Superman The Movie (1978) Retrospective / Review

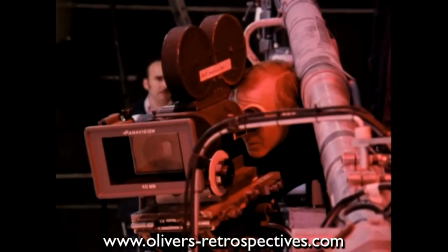743s
The late 70s filmmakers were really starting to push the boundaries of visual effects
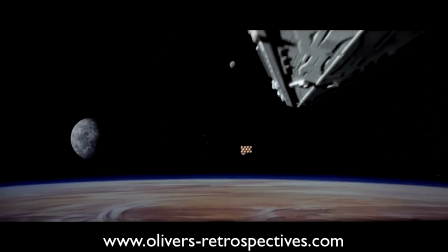748s
and introducing new techniques such as motion control which was used heavily in Star Wars,
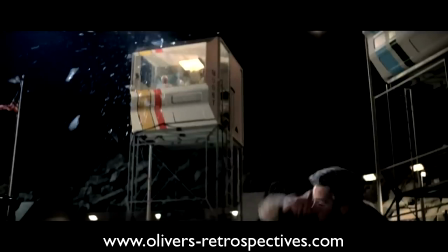753s
also new techniques with slit scan and large format celluloid. Technicians on Superman had a tough task of making you believe a man could fly.
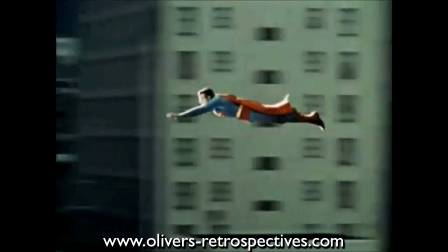762s
At the time people had seen people flying on screen, but in a very flat and uninspired way, very much like the TV show Superman from the 50s.
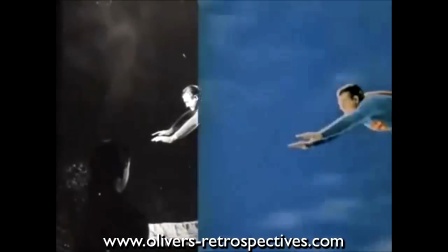770s
The visual effects at the time were state of the art and for a TV show budget were exceptional, but you couldn't really do much with the actor, they would lay flat and you just had the backdrop whizzing past.
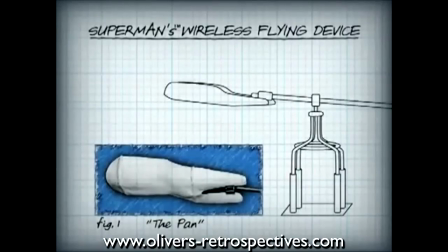780s
The show did use a technique that was later used in the movies which had the actor lying in a mould of their body,
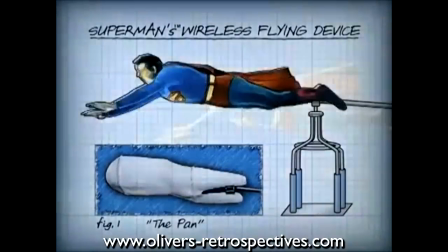785s
with an extended arm sticking out of the projection screen, so you didn't have to use wires,
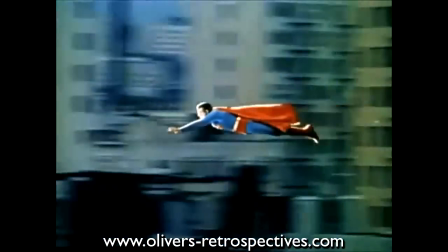790s
but obviously you were limited with movement and you couldn't be created with your camera setups without giving away the effect.
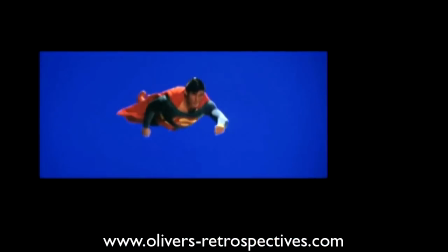797s
And with the effects team in the 70s using a combination of optical effects for Superman flying into the distance or doing sharp turns, but when it came to the main method of Superman flying,
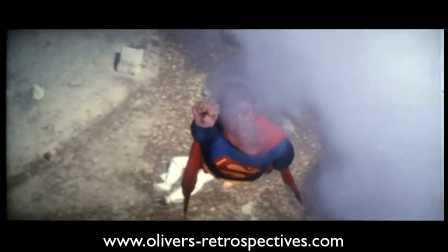806s
front projection was the chosen method, however they still faced the problem of having Reeve actually fly in front of the camera.
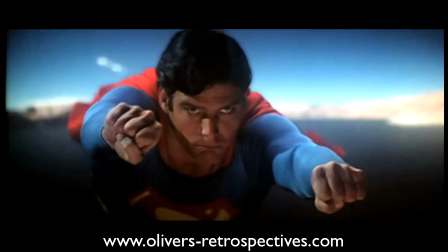813s
FX wizard Zoran Perisic patented a new refinement to front projection that involved placing a zoom lens on both the movie camera and the projector.
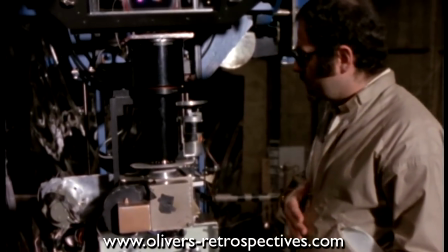822s
These zoom lenses are synchronised to zoom in and out simultaneously in the same direction.
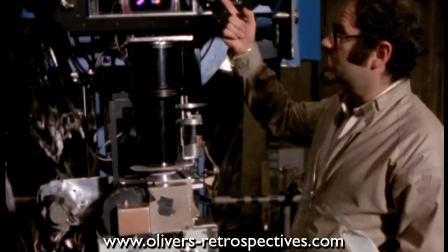827s
As the projection lens zooms in, it projects a smaller image on the screen,
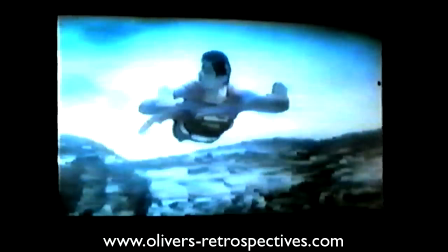831s
the camera lens zooms in at the same time and to the same degree so that the projected image, the background plate,
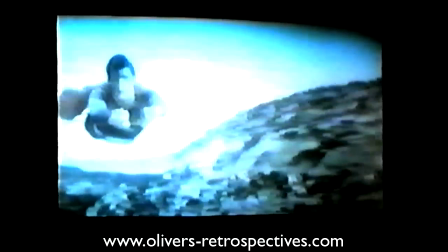838s
appears unchanged, as seen through the camera.
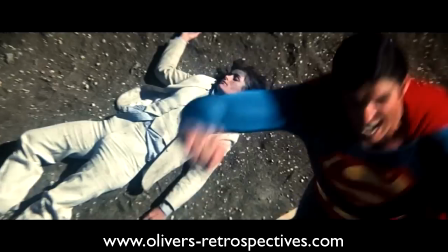841s
However, the subject placed in front of the front projection screen appears to have moved closer to the camera, thus Superman flies towards it.
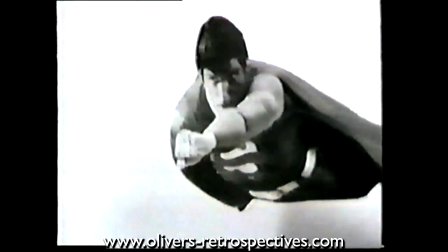849s
Zoran called this technique Zoptic. The process was used again in Superman 2 and 3.
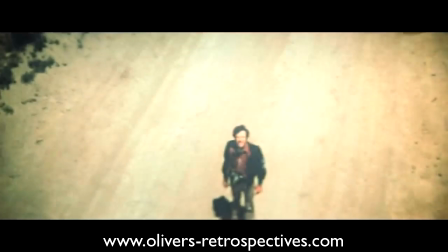855s
Many of the backgrounds were shot in 35mm,
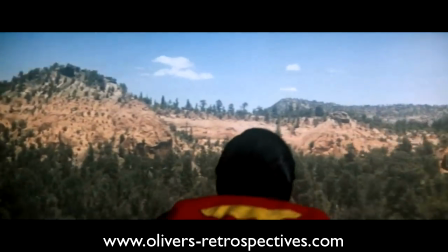857s
so there are moments where it looks very grainy and they have under-cranked the camera to speed up the film and it gives a very shaky result.
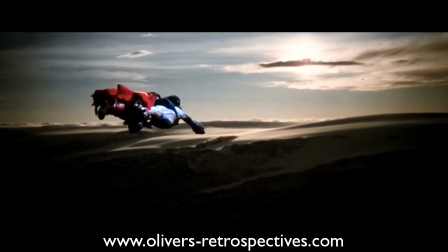864s
Superman 2 was a big improvement with the Zoptic thanks to the effects team using large format film and less use of speeding up of the background plates,
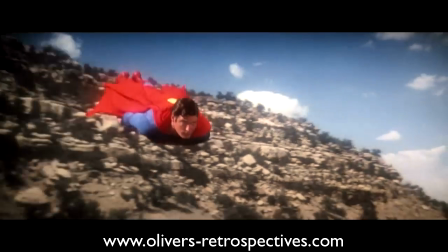872s
but the first film is definitely far more creative with its flying shots. The greatest special effect in the film is Christopher Reeve himself.
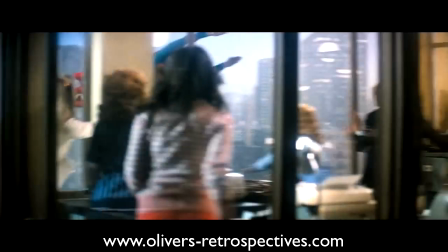880s
He moves in a very fluid way and doesn't look stiff and uncomfortable. He banks his body during the scenes and moves elegantly when he takes off and lands.
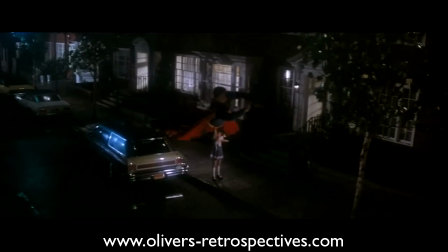888s
If he didn't move in this way then the whole effect wouldn't have worked.
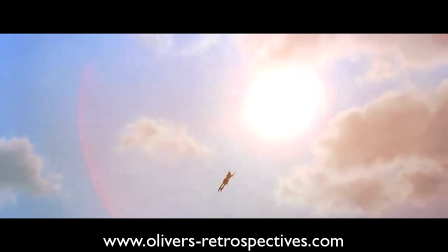892s
Over the years there's been many actors flying on screen, the Matrix Trilogy, Hook, other superhero flicks and even the more recent Superman films.
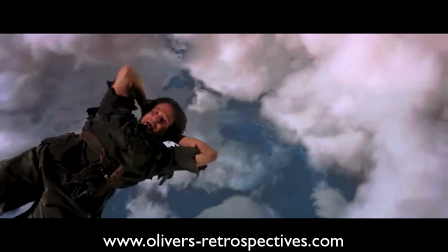900s
Hook was pretty effective when it came to the flying scenes, with lots of wire work but the majority of them the actors all look stiff as a board.
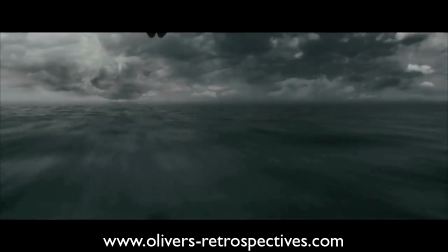907s
When it comes to the flying, the actors all look extremely uncomfortable or say 80% of the movie they are replaced with a CGI counterpart.
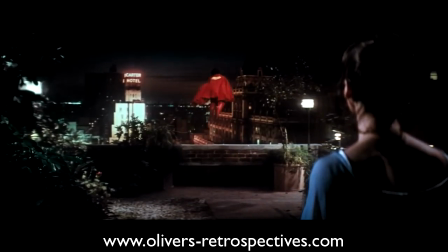915s
It just makes Christopher Reeves' efforts that more special, he's on wires sometimes nearly 200 feet in the air and doing it without a stunt double.
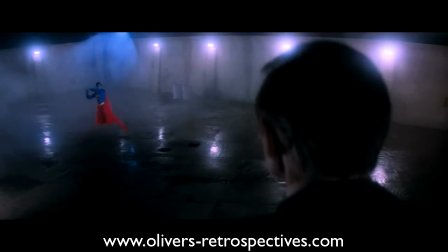924s
Nowadays I'm guessing they wouldn't let actors do it down to health and safety reasons.
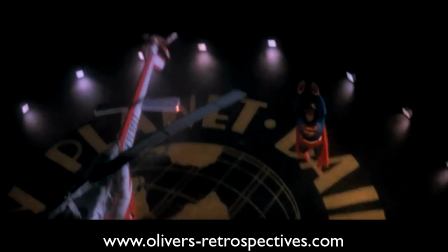928s
Christopher Reeve is still the only actor to look believable on screen when it comes to flying, everyone else is pretty average at best.
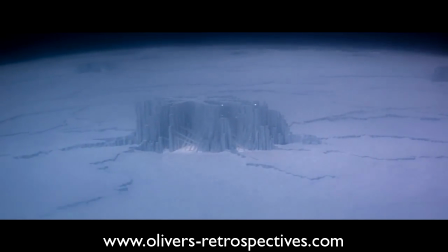936s
Superman the movie like many movies at the time used a lot of miniatures, provided by the legendary Derek Meddings.
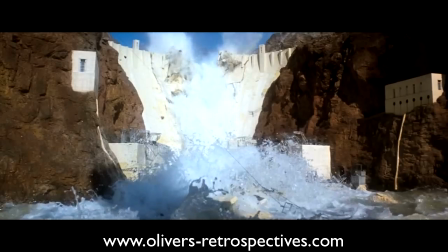942s
All the stuff on Krypton is amazing, the destruction of the dam and the bridge really sell the visuals and I would say 85% of the time they look real.
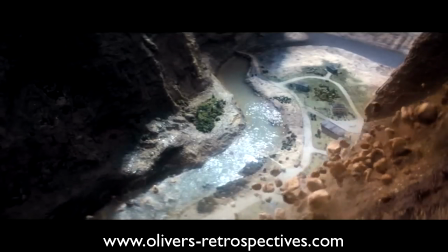951s
Their sense of scale is rarely given away, but Derek didn't complete the final shots of Superman attempting to stop the river from damaging the town below.
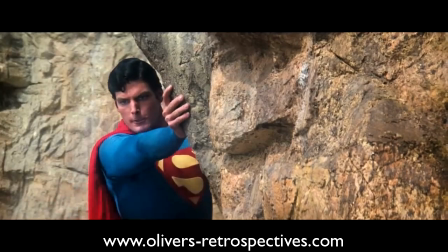959s
Derek left to work on the next James Bond film and they were handled by a different team for the final scenes and they do unfortunately look pretty bad.
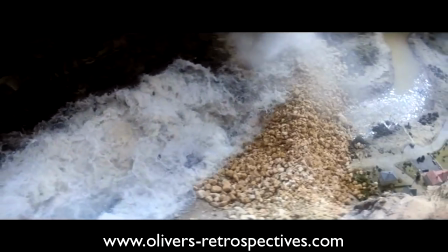966s
It's like watching a subpar version of Thunderbirds. The scale is given away and the lighting doesn't really match the previous stuffed Derek shot.
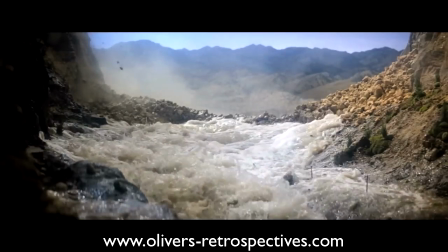974s
It's definitely the weakest effects in the movie.
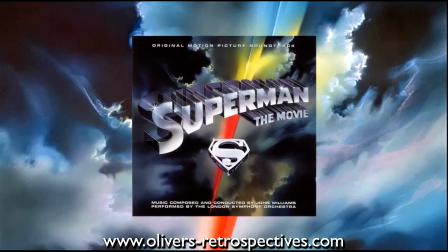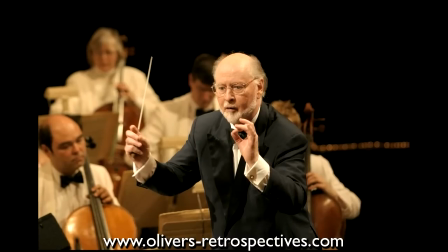984s
John Williams has provided some of the best film scores over the last 40 years.